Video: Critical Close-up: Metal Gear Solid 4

Naomi kills herself to make Otacon cry so that that sniper wolf music will play here, like the last time Otacon cried here. She dies at the very same spot Frank Jaeger died at here. She dies for purely fanservice reasons. Such important, big deal-ass, character-defining things happen for shallow, fellating fanservice reasons. Goodbye! Raiden shows up to help but gets wrecked. Ocelot hacks some stuff, physically this time, but he still escapes as usual.
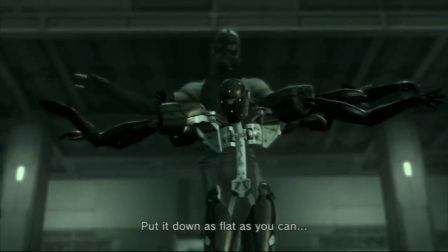2023s
The game meanders its way through fan service scene after fan service scene,
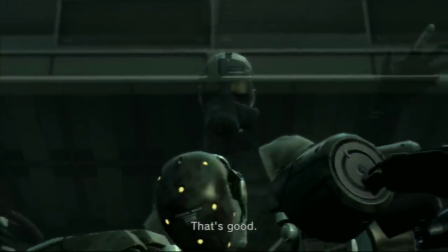2026s
making as many fan favorite cameos as possible for as little justification as possible on its way to dredge up old questions in awkward places.
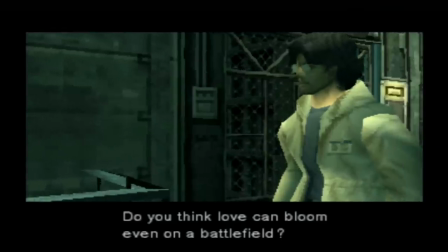2033s
Hey, remember that time we asked, Do you think love can bloom, even on a battlefield?
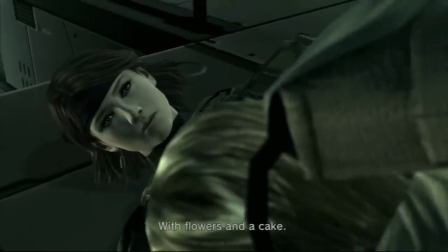2038s
And then you ever wonder why this scene is so goddamn long and awful?
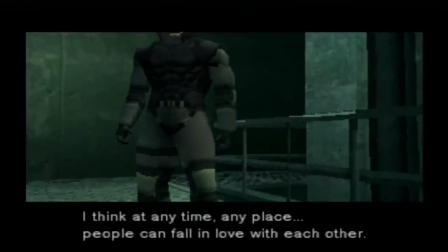2043s
It's because, yeah, I do.
I think at any time, any place, people can fall in love with each other.
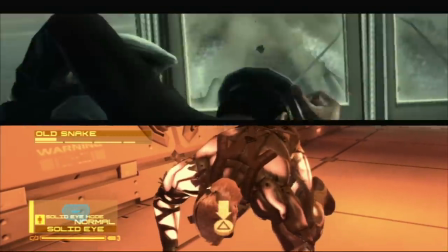2061s
This precedes the microwave hallway, this game's version of the torture scene,
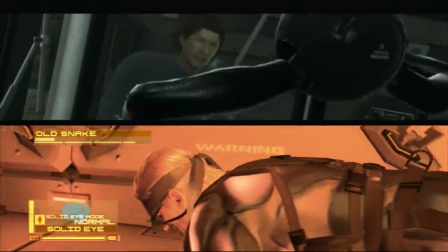2065s
and I know I've talked to many fans who have cried during this scene and consider it the emotional peak of the entire series.
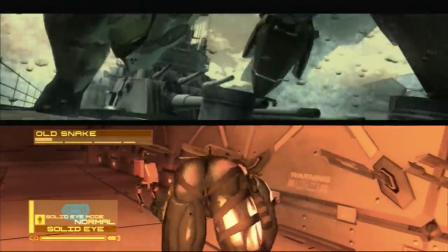2073s
Yeah, this scene, where Snake's butt cheeks are popping out and Raiden's chopping up bad guys with his mouth, but he still gets wrecked.
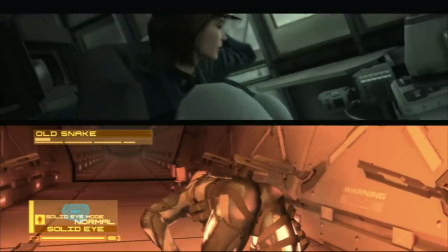2080s
I think this managed to resonate with so many people not because the content of the story was what was emotional and heavy,
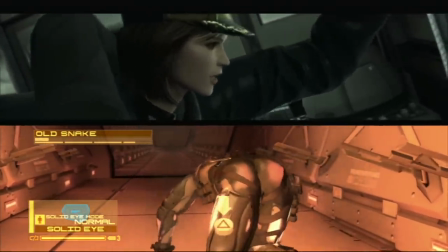2086s
but rather the context of the game in real life and, once again, some remarkable production techniques.
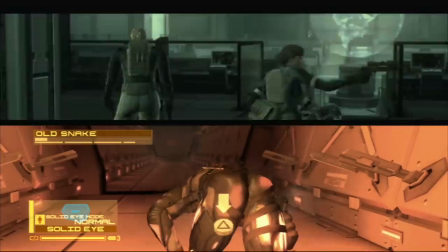2091s
A split-screen effect simultaneously shows all our cast struggling in their most desperate moment.
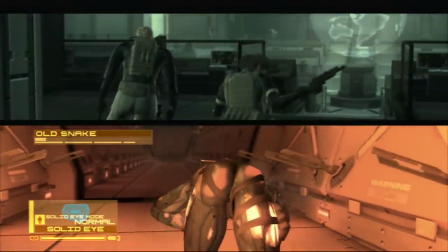2096s
Sad music amplifies and wails its way into the character's suffering.
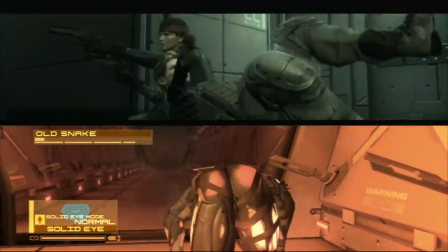2100s
Meanwhile, in real life, Konami had everyone convinced of their lie that this was going to be more of a mainline series finale, and we mashed Triangle.
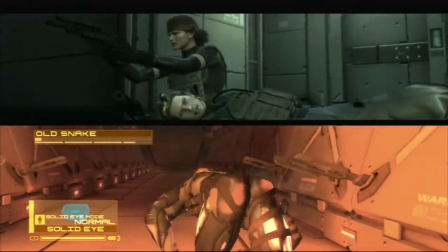2108s
Oh, we mashed that triangle so hard that the sinew of our muscles was spasming, stretching and popping, right in tune with Snake's own punishment.
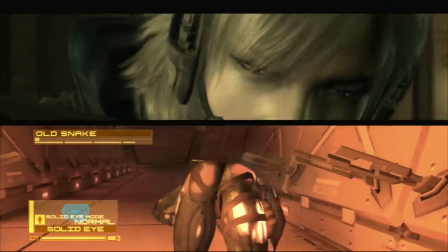2118s
This train wreck was so well polished that you can see your own wreckage in the reflection.
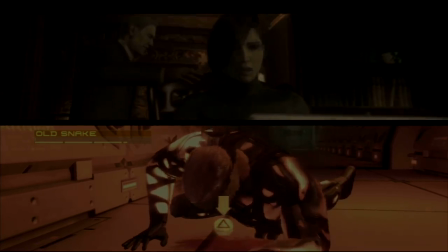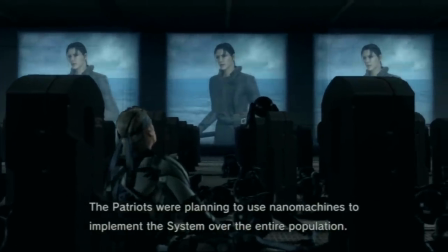2129s
Then a post-mortem video message reveals Naomi was apparently a genius programmer as well as a genius geneticist.
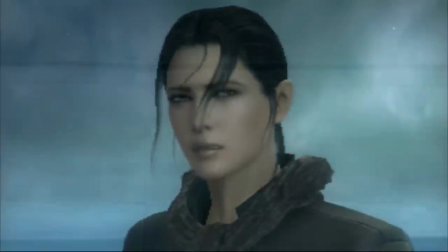2135s
She along with a seven-year-old child made a computer virus that deletes the digital illuminati and more or less accomplishes ocelot's goal right there for him
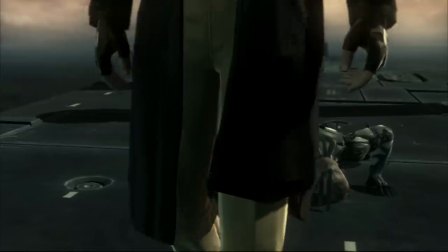2142s
but there's still one bad guy left for us to fight liquid because even though the two of you are kind of after the same goal these
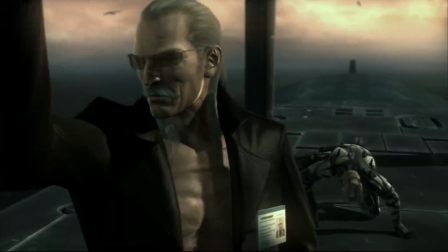2149s
character roles have been immortalized as permanent enemies why else would solid
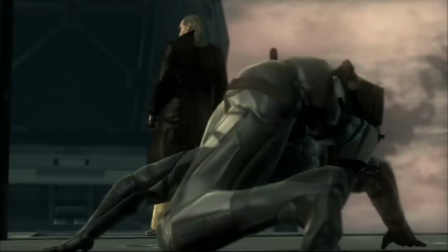2154s
and liquid be seemingly anywhere if not to try and kill each other right
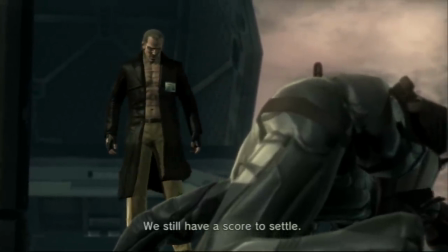2159s
we still have a score to settle the beating a dead horse
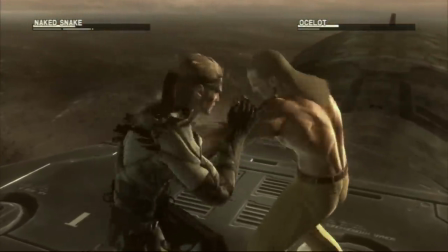2164s
metaphor is rendered in splendid detail as these two whack each other senseless throughout the ages.
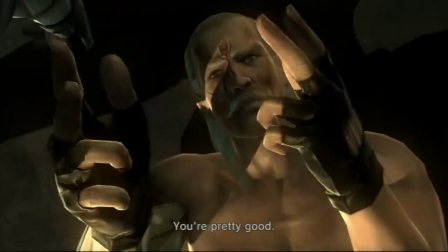2170s
And then Ocelot finally cracks out of his disguise and reveals that he was merely pretending to be liquid this whole time.
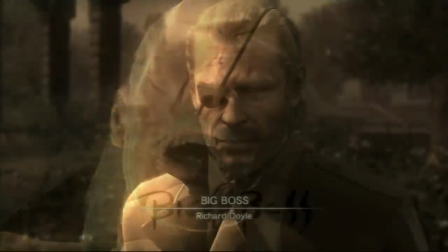2176s
Oh, God. This is hinted after the fight scene, and then it's confirmed an hour later by Big Boss, who shows up after the credits to talk about—wait, what's he doing there? How can you still be alive? Right. Solid Snake kills Big Boss with a flamethrower in the 90s, and the dude explodes.
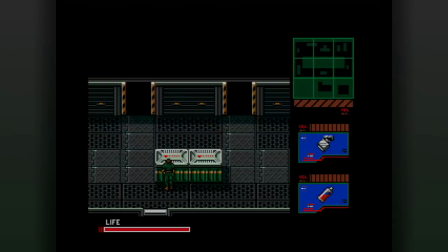2192s
But the Patriots apparently creep in behind the scenes, put him back together with nano machines, and then Eva steals his body again and starts putting him back together with parts grafted from Liquid and Solidus. Meanwhile Ocelot convinces himself that he's possessed by Liquid's ghost so that he can fool the Patriots into thinking he's Big Boss by fooling himself into thinking he's a clone of Big Boss.
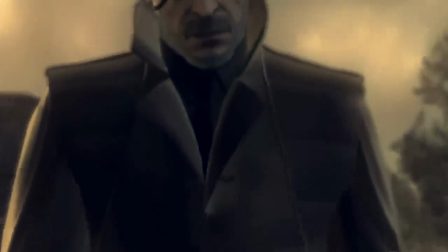2211s
Question. What was the deal with that speech about bringing zero back to nothing? Okay, that's just uh, that's just Big Boss wanting to kill the founding members of the Patriots, but he's using a computer binary metaphor because they're AIs now. But why? I don't know, but I'm sure that Kojima doesn't actually know how dumb this stuff sounds in English.